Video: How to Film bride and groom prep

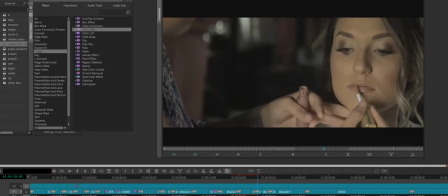And then this here was at a barn, a very tight barn with one or two windows. And you can see that we weren't able to actually move the bride. And you can actually see bridesmaids like legitimately putting on dresses and things like that.
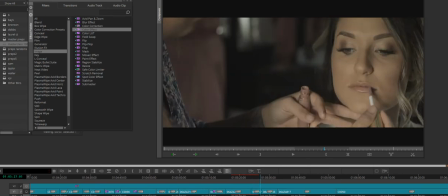But just only window light with the 1DC.
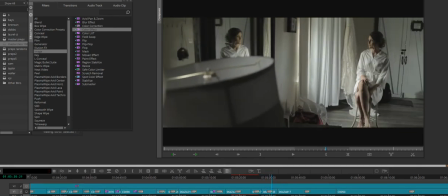Just playing with the lens, the focal point. I wanted to see if I could get her in the mirror and herself. And so she read her letter here, and I used a couple of shots from this angle, kind of showing that.
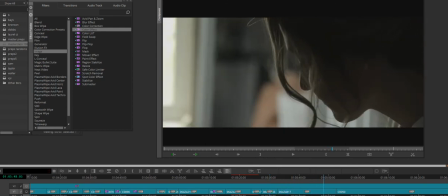And then just rack focusing again, hands to face, hands, face, hands.
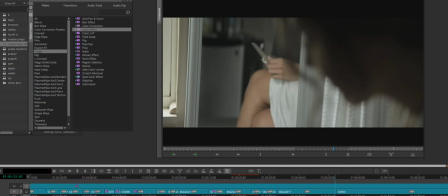I do that a lot. It just adds, again, a lot to the overall production.
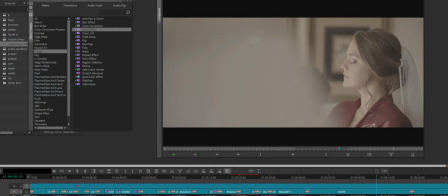More rack focusing, bride dress to bride, back to dress, back to bride.
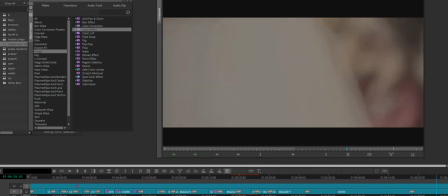Probably back to dress again. And I'm just doing that continuously, knowing that one of these has to work.
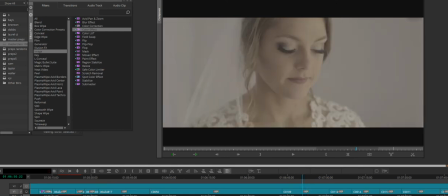And then same bride, Brittany. Sometimes your brides are going to be really quick with jewelry, putting on earrings.
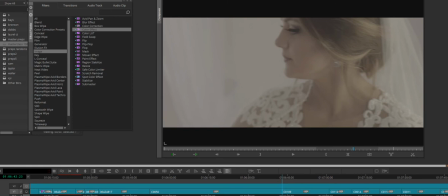She put that first earring on and I didn't even get it. I was like, oh my gosh. And you can hear the interaction right here.
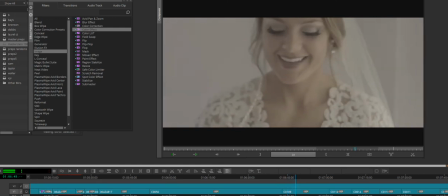Well, maybe for this one. And this one is one you have turned like that? Yeah, just perfect.
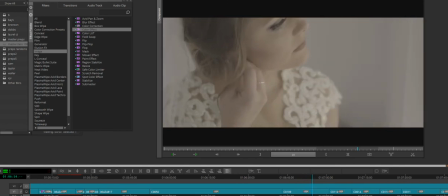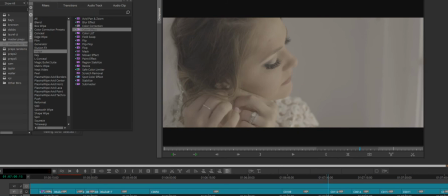And we're good to go. Now, this is not my ideal situation with a bride and a white wall. And I'm going to show you how to fix that if that's what happens. Well, I'm going to try. I don't know if this necessarily is going to work.
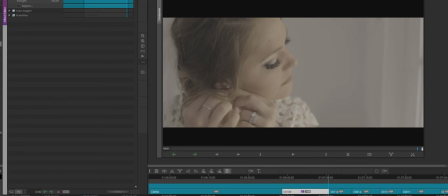But this would be sort of kind of extensive color grading.
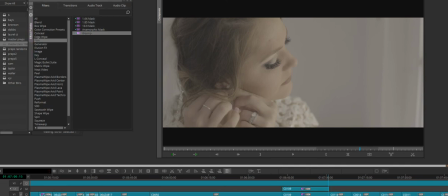And I'm going to blow this up because I don't like where she is at on the frame.
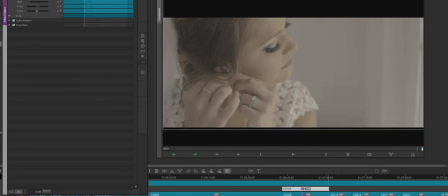So I'm going to pull her up two. And now I'm going to go into this color grade.
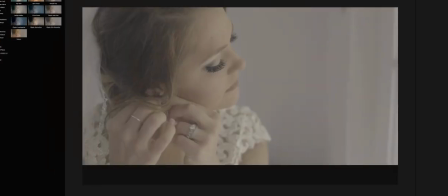And this might work, this might not work, but we're going to see. So we're going to drop that.
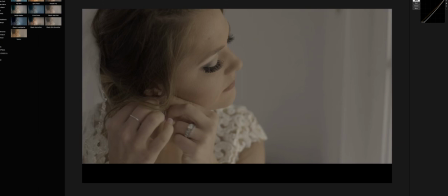We want some of that roll off, because over here is our window source. And we'll put that up a little bit.
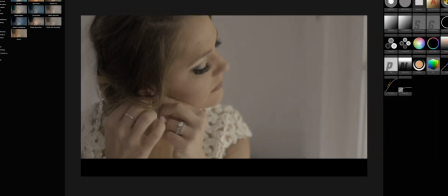Now, this is going to either be brilliant or the dumbest thing that you'll ever witness in your life.
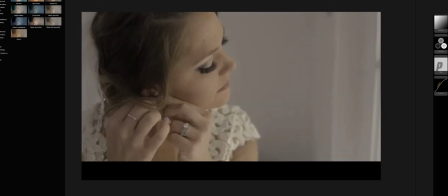I'm going to crush all of the exposure
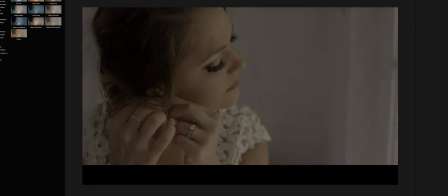by 1, 2. And I'm going to bring up the exposure just on her and sort of around her. So 1, 2 is how far left we went.
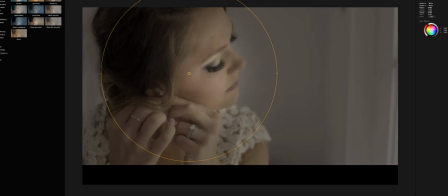So 1, 2 is actually plus 1, 2 would be our base. All right. And then we'll add some color.
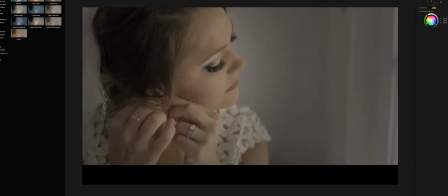All right, that's really not that bad.
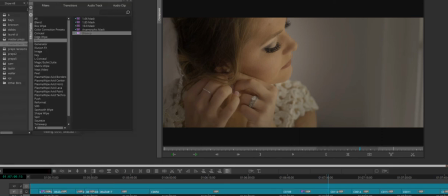So what I did and my thinking was, if I can bring the entire image down, my bright white walls are now going to sort of become a grayish. And since I brought everything down by 1.2,
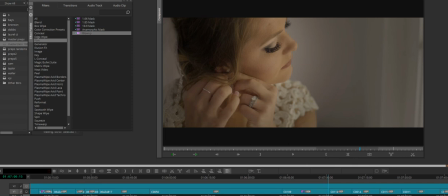I can bring certain spots back up plus 1.2, leaving my exposure as it really was. And so when you do that, your real exposure now is going to be on our bride.
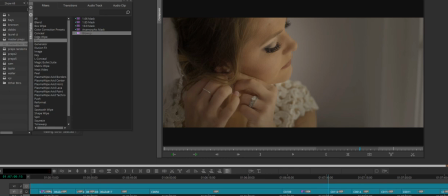And then we manipulated the background because we didn't want that original bright white look.
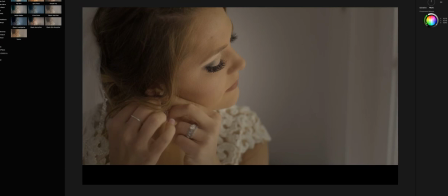And so I'm going to take the gradual exposure and slide it over a little bit.
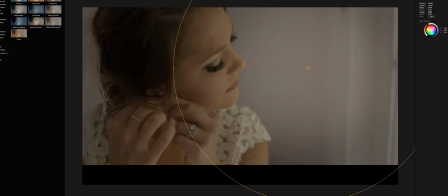Because if you do that, you see this, you see where it's white, it's not overexposed, but it's exposed evenly now.
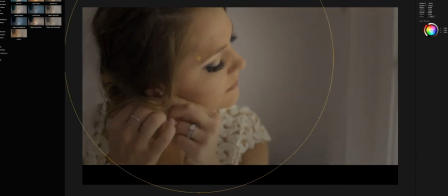That circle, I'm going to put that really now just on our bride.
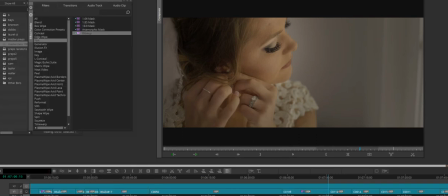And that is now what we would be working with. And so that was after, and then that's before. Very usable.
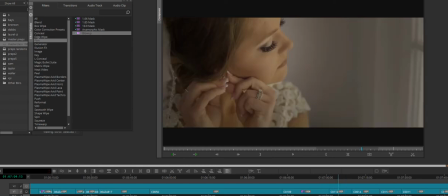This is Nate, same wedding.
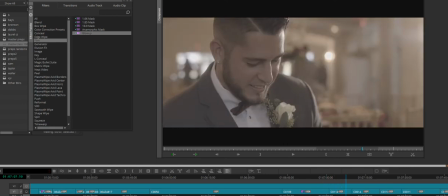Nate, Brittany, hello. Sometimes timelines are bad where there's not a portion for the groom to read his letter. And so we were pressed for time and I said, hey, Nate, there's a really good spot with some really nice light pouring in. Just come over here and read your letter.
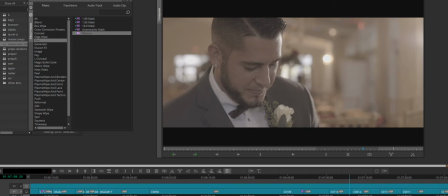And he's reading his letter here to himself and I'm just focused in on his face, not on his hands. I got the hands afterwards.
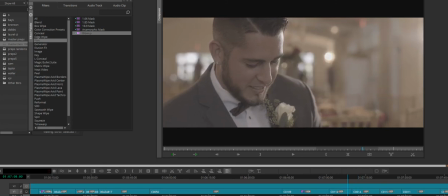So if there's not time for something and you find a spot and you need something to happen, just do it.
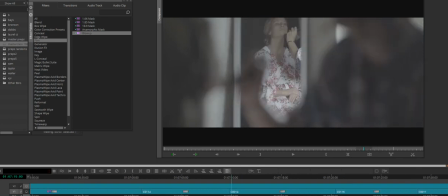This right here was sort of an accident, but I absolutely loved it. I set this mirror up and I remember playing with my lens.
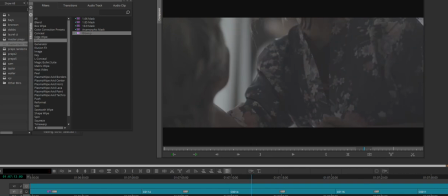This was a little bit older of a wedding and I wasn't really doing a whole lot of rack focuses.
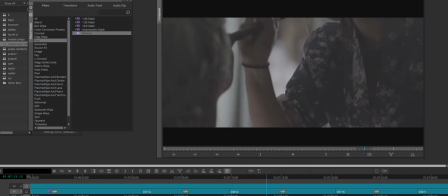And I remember thinking, I wonder what it would look like if I could get the bride to be in focus and then the makeup artist in focus.
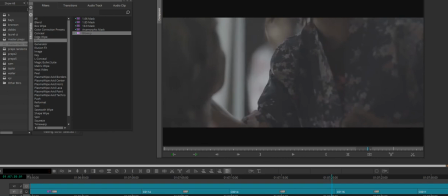And then I just kept doing it over and over. And I think this was probably the birth of, oh my gosh, I love doing this. And so the composition obviously isn't on point.
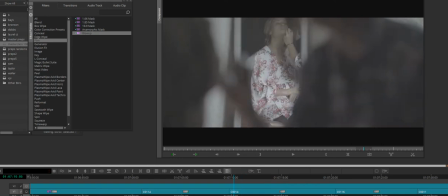We would want our bride to be see how she's in the center of the frame. We would actually want her to be more over here because she's looking off to the right.
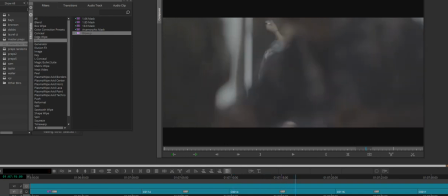But this, I still coin this as the birth of when I fell in love with doing rack focuses.
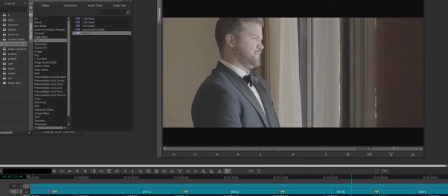Just some groom here.
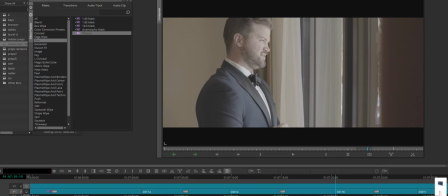I believe I tell him to think of something creepy because I wanted Zach to kind of laugh.
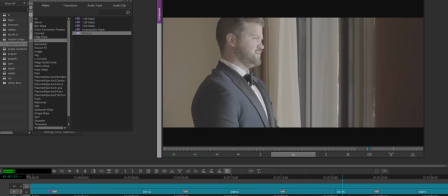And if you want to go ahead and give us some creepy thoughts.
And now you could throw that anywhere
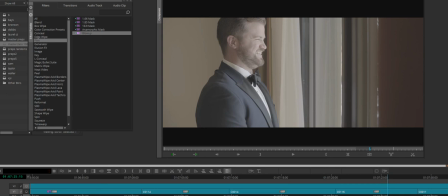of a groom laughing. Someone might watch this with the right music, the right words, and think, oh my gosh, that groom, he's so happy to be marrying his bride. He's literally at the window giggling. And it's because the videographer told him to think of something creepy.
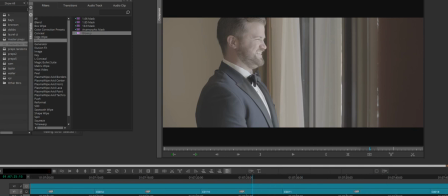Now, you're not going to hear me say that, obviously, on the final edited polished film, but that's how you get those reactions. If you say something just off the wall.
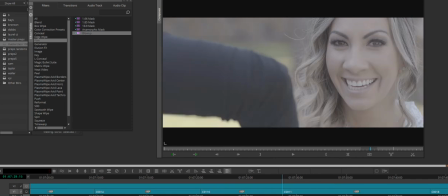Sometimes brides are going to question you. Jenna here, she didn't understand why I wanted makeup outside. So this is the same venue where Brittany,
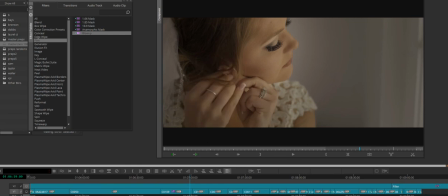same venue Brittany got married at. And I didn't want makeup to be in here, obviously, because I knew what I was going to be dealing with.
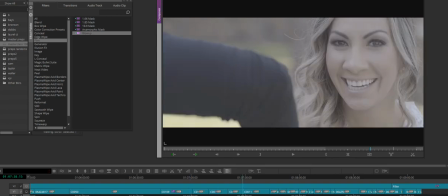And so Jenna was kind of, you know, Brett, what are we doing out here?
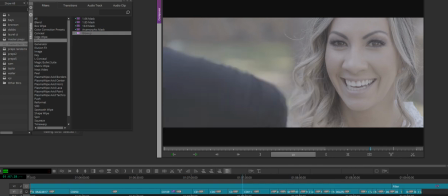And it'll make sense, I promise.
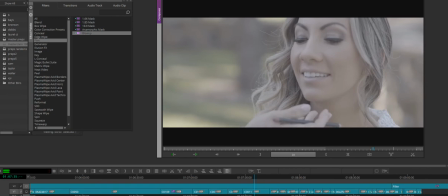And obviously, she already knew, because I like to really coach my couples.
Yeah, look down with your eyes. My fault.